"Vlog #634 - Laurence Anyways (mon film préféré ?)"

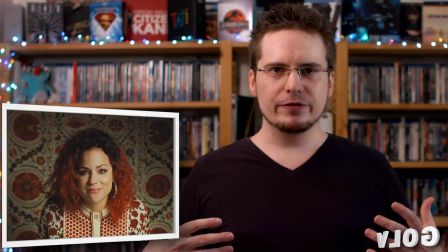un environnement où il y a une tapisserie avec des gros motifs il leur met des vêtements avec des gros motifs et au final t'as en fait que leurs
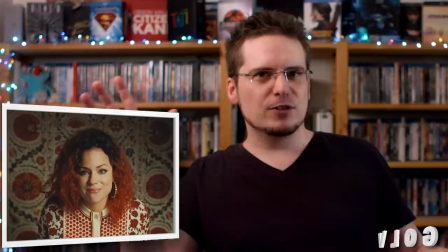visages qui sont à peu près lisses et uniformes ce qui te fait sentir une certaine tension des problèmes de tapis qui vont pas tarder
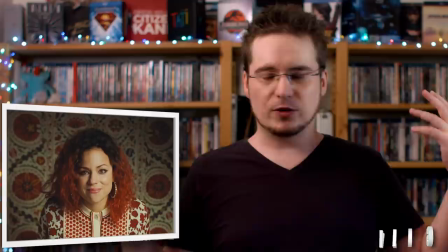à surgir mais pour l'instant on est à peu près tranquille donc on a un petit range de rouge et de blanc en même temps et en même temps on a le côté être encerclé,
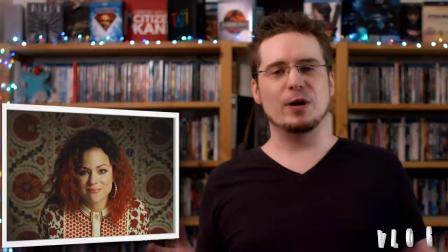envahi par tout ça, enfin bon bref où on va avoir par exemple ce moment, je trouve que le plan est magnifique,
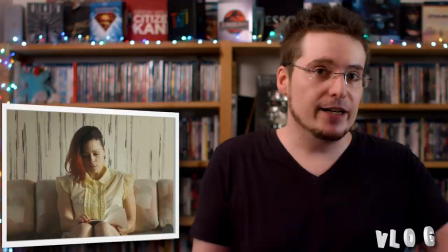il y a le moment où Fred lit le roman qu'a écrit Laurence qui parle d'elle donc du coup elle,
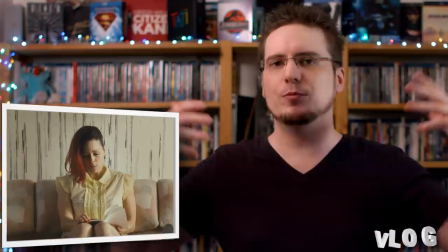Fred, tous ses souvenirs de leur relation lui reviennent et elle se sent submergée,
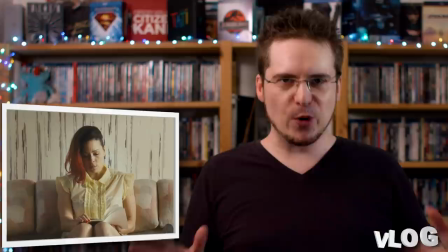et pour la montrer comme étant submergée, on la submerge on fait le même plan sur son canapé exactement le même,
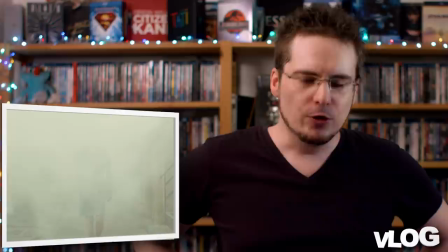et t'as une cascade de flottes qui lui tombent sur la gueule, qui nettoient absolument tout le salon en même temps le tout début du film, l'intro avec la musique If I Had A Heart qui est extrêmement
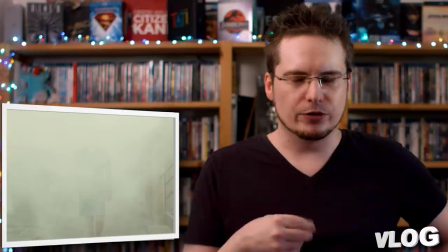angoissante parce qu'il y a du coup ce vibrato cette répétition constante
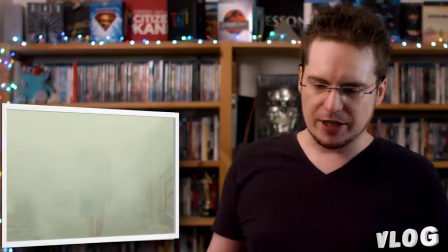d'un son en arrière et au-dessus t'as des personnages qui chuchotent et au-dessus de ça du coup il
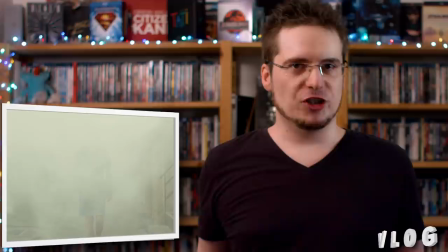va nous montrer l'enjeu de tout le film qui est comment le monde réagit à Laurence il va montrer
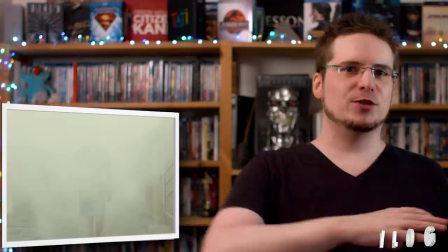de la brume donc le côté encore une fois très éthéré Laurence sort de la brume, c'est juste une forme on voit à peine sa tête d'ailleurs
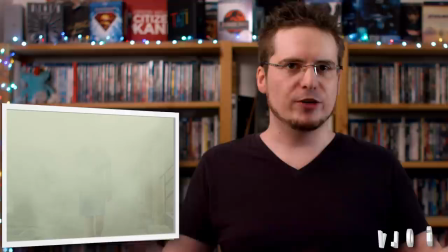on la voit pas encore en entier parce que c'est Laurence post-transition et il veut la réserver pour la fin donc du coup on
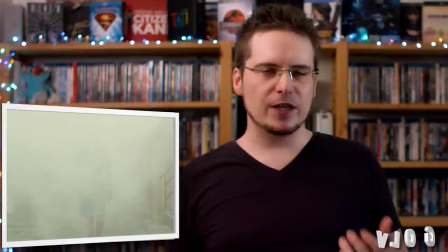la voit en silhouette, on voit ses cheveux, on la voit de dos etc etc
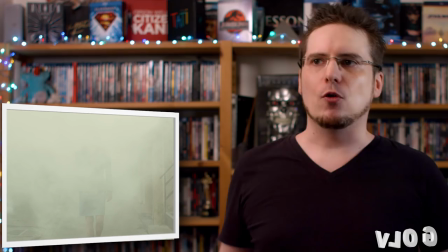et toute cette scène est faite pour mettre en avant la question du comportement du monde autour d'elle elle avance au ralenti
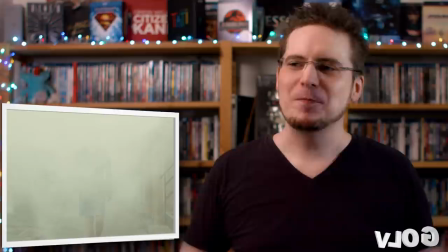car des côtés éterrés entre la brume, la silhouette on va remplir sa fumeur au ralenti, ce sera très bien
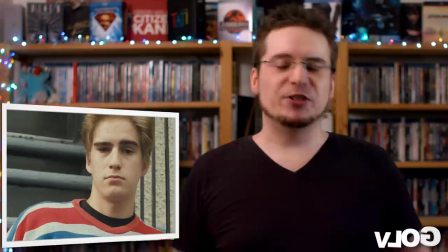et Xavier Dolan se concentre sur les regards des gens quand elle passe dans la rue et il y en a qui sont un peu amorphes et qui ont l'air de s'en foutre
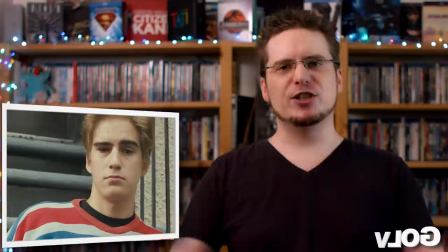un petit peu il y en a d'autres qui sont beaucoup plus brusques par exemple il va retranscrire à quel point les gens se sentent agressés en voyant une trance
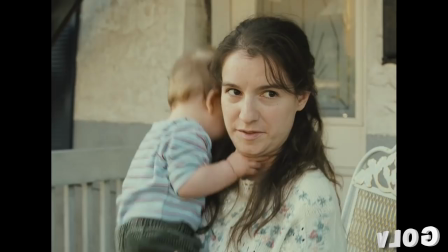en faisant un petit travelling de caméra avant
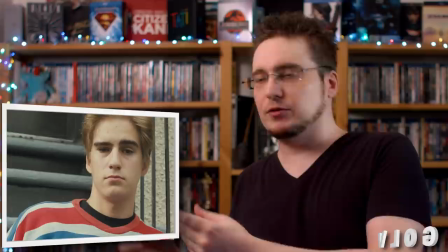qui se rapproche du personnage et qui s'arrête pile poil au moment où elle remarque Laurence, pour te donner l'idée de ces gens-là se sentent agressés on ne dit pas qu'ils ont raison,
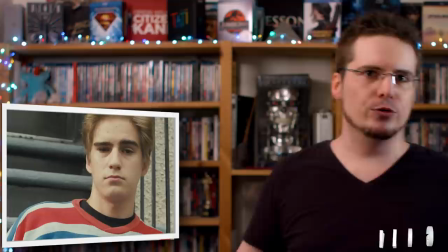surtout pas, mais ils se sentent agressés et ça va être le problème qu'elle va devoir affronter Laurence, elle va devoir affronter les regards de ces gens les regards de ces gens qui sont choqués par le simple fait qu'elle se promène dans la rue
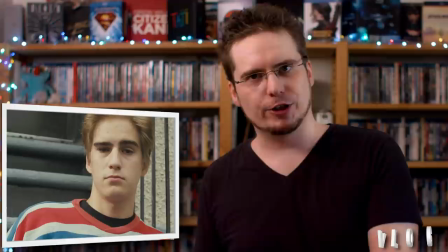avec son apparence et c'est quelque chose de vachement intéressant de travailler ça avec la caméra de retranscrire ce choc avec la caméra
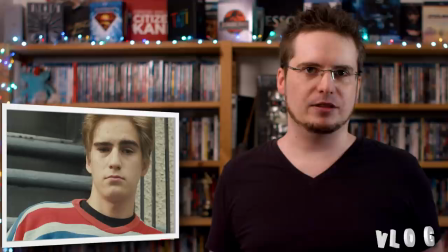et de faire le choix du regard caméra direct de la plupart des personnages du film parce que du coup ça met assez mal à l'aise au spectateur et c'est
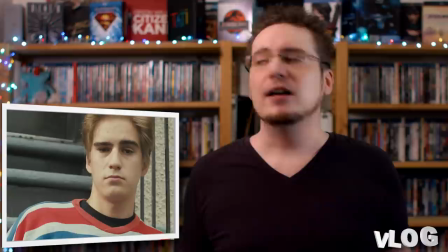intéressant parce que c'est ce qu'on veut provoquer, c'est justement pour te faire ressentir ce que ressent Laurence qu'on fait ça, c'est pour que tu ressentes le malaise qu'elle a à se faire dévisager dans la rue par tout le monde au prétexte que elle a un menton un peu plus carré que la plupart des femmes quoi, par exemple et alors il y en avait une, enfin il y en a deux dont je voudrais parler, il y en a deux scènes qui se déroulent par rapport à des vêtements et je vous avais dit à un moment que les vêtements étaient intéressants, donc il y a le truc où ils se balancent les vêtements chauds le matin. Et en fait, il y a une scène où Laurence embrasse Fred quand Laurence est encore un homme et ils sont dans une allée, ils s'embrassent, tu sens que ce problème de changement de sexe est déjà dans la tête de Laurence parce que quand il est film en train de s'embrasser, Xavier Dolan a fait en sorte de cadrer l'allée des fils à linge sur lequel des vêtements sont en train de sécher. beaucoup de robes et de trucs assez larges. Et donc, t'as cette scène qui est filmée au ralenti où tu vois ce couple qui est extrêmement fusionnel, extrêmement passionné, en train de s'embrasser, et tu vois en même temps l'épée de Damoclès au-dessus avec les fringues qui sont en train de pencher, qui sont la femme que Laurence attend d'être et qui attend patiemment au-dessus. Donc déjà, il y a ce truc-là qui est vachement intéressant, surtout quand tu le mets avec une chanson qui s'appelle The Funeral Party, on a la même chose, une autre scènes qui est liée à des vêtements qui flottent. Et là, pour le coup, ils sont avec la chanson de Modérat qui s'appelle New Error. Donc la nouvelle erreur. C'est intéressant, j'avais jamais fait attention au titre des chansons avant de faire ce truc-là, mais il y a des trucs qui sont vachement intéressants.